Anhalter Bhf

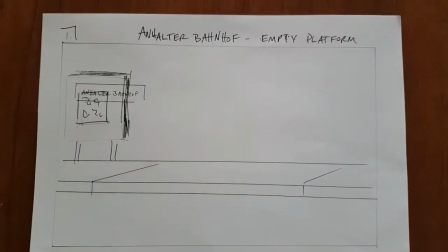0:00 Here's a very low-tech version of a storyboard for the Anhalter Bhf train story.
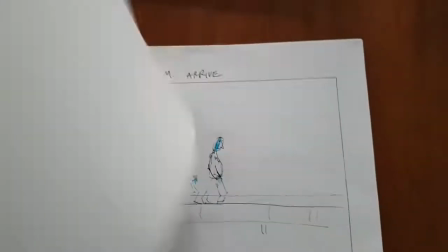0:07 Empty platform, and we see the blue men walk in.
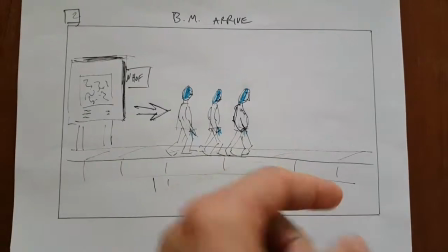0:14 This may have to be done down the very end of the platform where the train comes in,
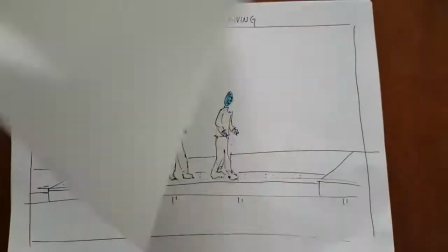0:18 as you'll see in a moment. And then they hear the train coming, we hear the train coming.
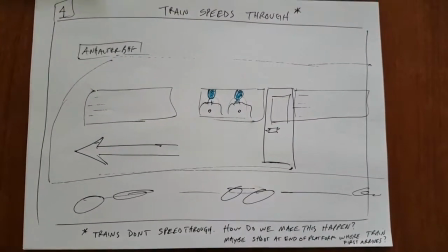0:25 The train speeds through. How do we do this? Because the trains don't tend to speed through Anhalter Bhf,
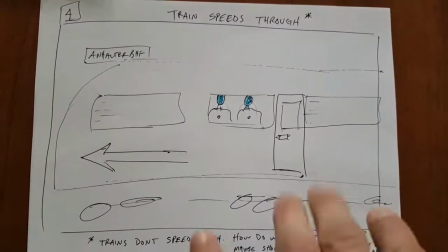0:31 so maybe we need to move the whole action down toward the end where the train first comes through, so you see a lot of speed.
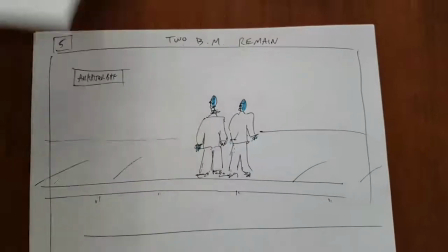0:39 Of course, we can speed it up in post. The train speeds through, and there's two blue men left.
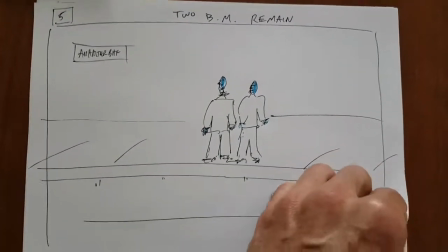0:46 They look at each other. We hear another train come back through.
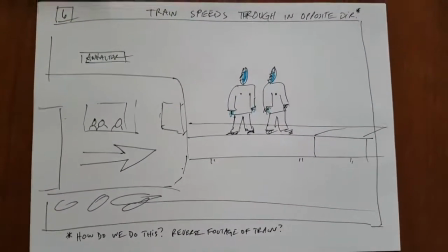0:52 Again, this isn't really done in the station.
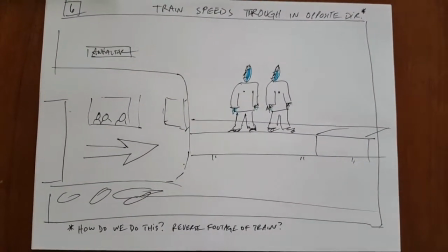0:54 The trains, when they do go through, they tend to go slow, and they seem to only go in one direction unless we change the platform in the shot, which will take time. But I suppose we could, but then we have continuity issues with where they're standing. So maybe we just reverse the footage.
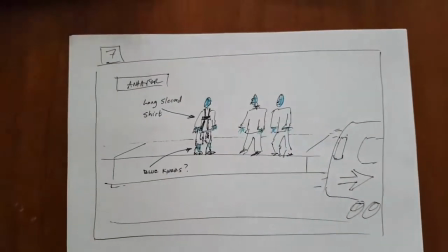1:09 I don't know how that will work. But anyway, the train comes back through, returning the blue man, and he's now here with the dirndl.
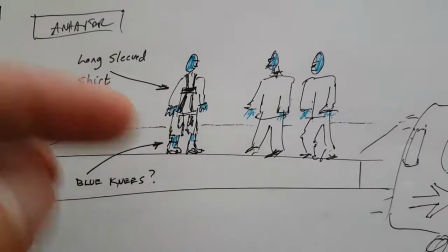1:17 How we do this, whether we have blue knees or socks that go all the way through, we need a long sleeve shirt.
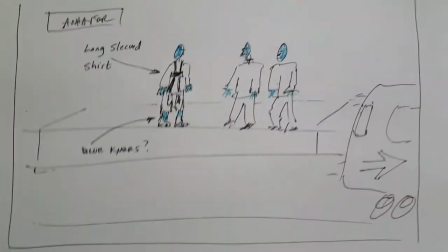1:23 The train speeds away. This also could be, I realized that this guy could be here in the middle,
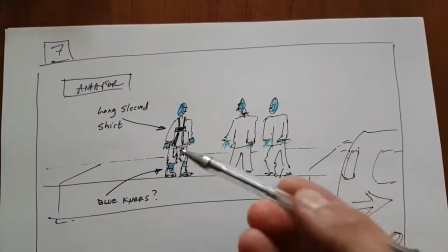1:31 so that when the train first speeds through, you see two guys on the outside remaining, so it's clear that the train picked up the middle guy
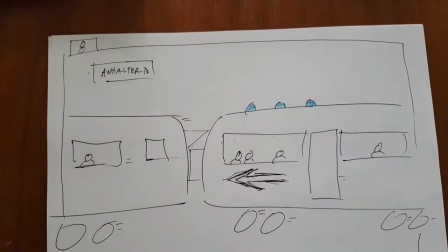1:39 for reasons that you'll see in a moment. Then another train comes through again, picking up two blue men.
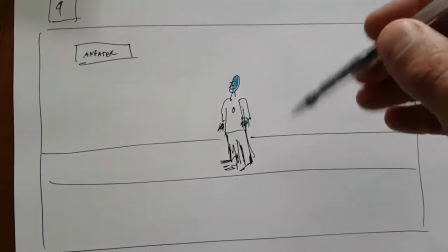1:48 There's one guy left remaining. He'll probably be the one that was on the right here. So now this guy and this guy are gone.
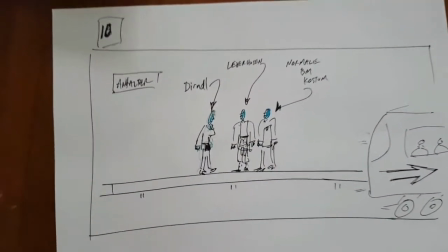1:56 And then the train comes back through, and we now see the guy with the dirndl.
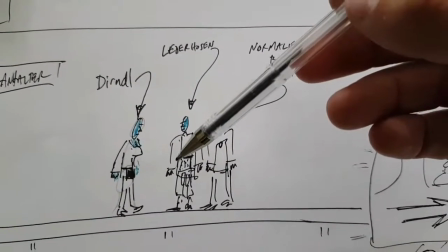2:04 That's why this guy with the lederhosen, so he retains his position in the middle.
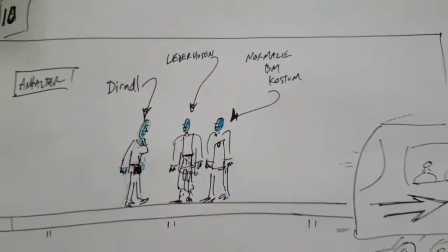2:09 And then the dirndl is back. Now, this is where the framing would change,
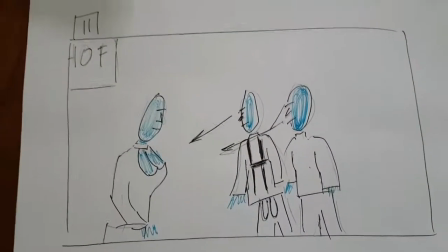2:14 and we would go into a tighter shot where you see the other two guys noticing
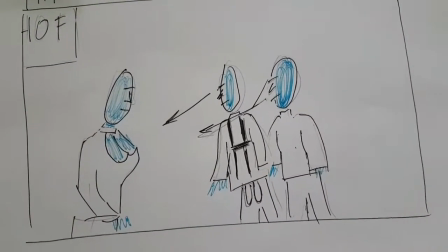2:19 that this guy is a little bit more fundamentally transformed into a woman.
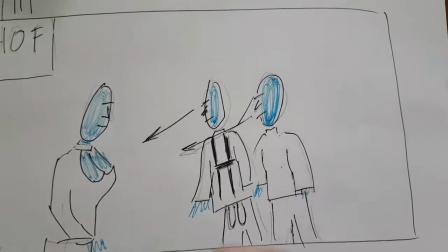2:24 Woman, blue man.
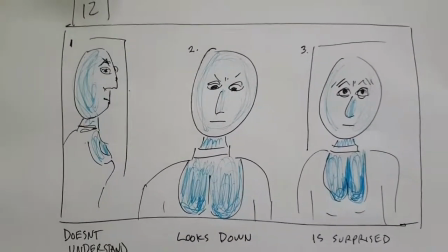2:27 And then we see a series of shots, which I'll show you in another video, of this guy not understanding what's happened to him.
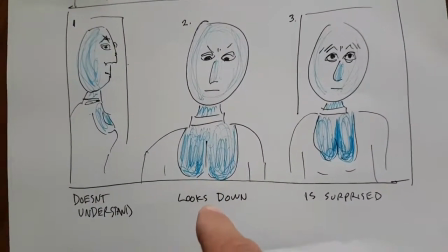2:36 He looks down because he sees the other guys looking at him, and then he's surprised at what he sees.
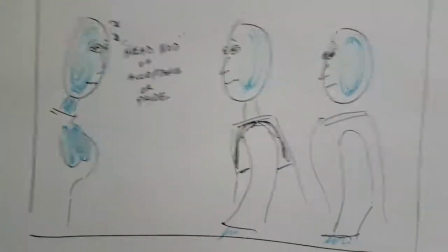2:44 And then this is the last moment.
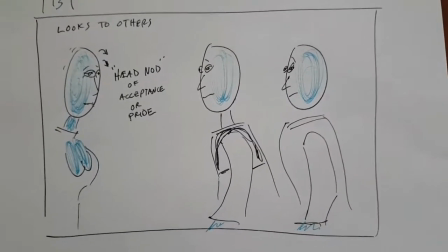2:49 He looks to the others, and there's a bit of like a showdown, kind of a classic blue man, like,
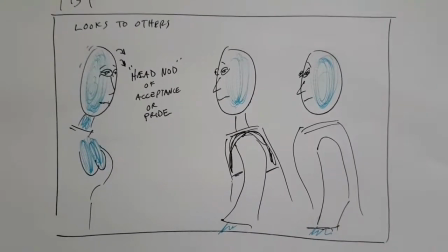2:54 what are you going to do? And the story would be that this guy ends with a, a head nod, kind of like in drum painting, where he says, that's the way it's going to be, or it implies all kinds of things.
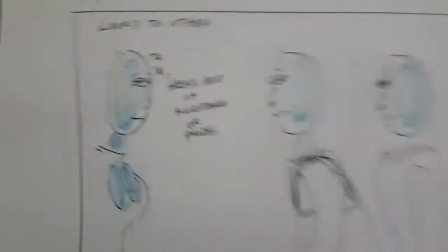3:08 And then we could have one more shot of even, tighter on this guy's face, maybe this guy with him,
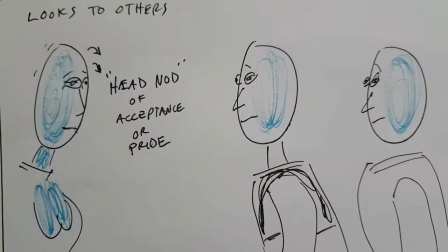3:14 where the turn basically is he's realized what he is, and now he accepts it.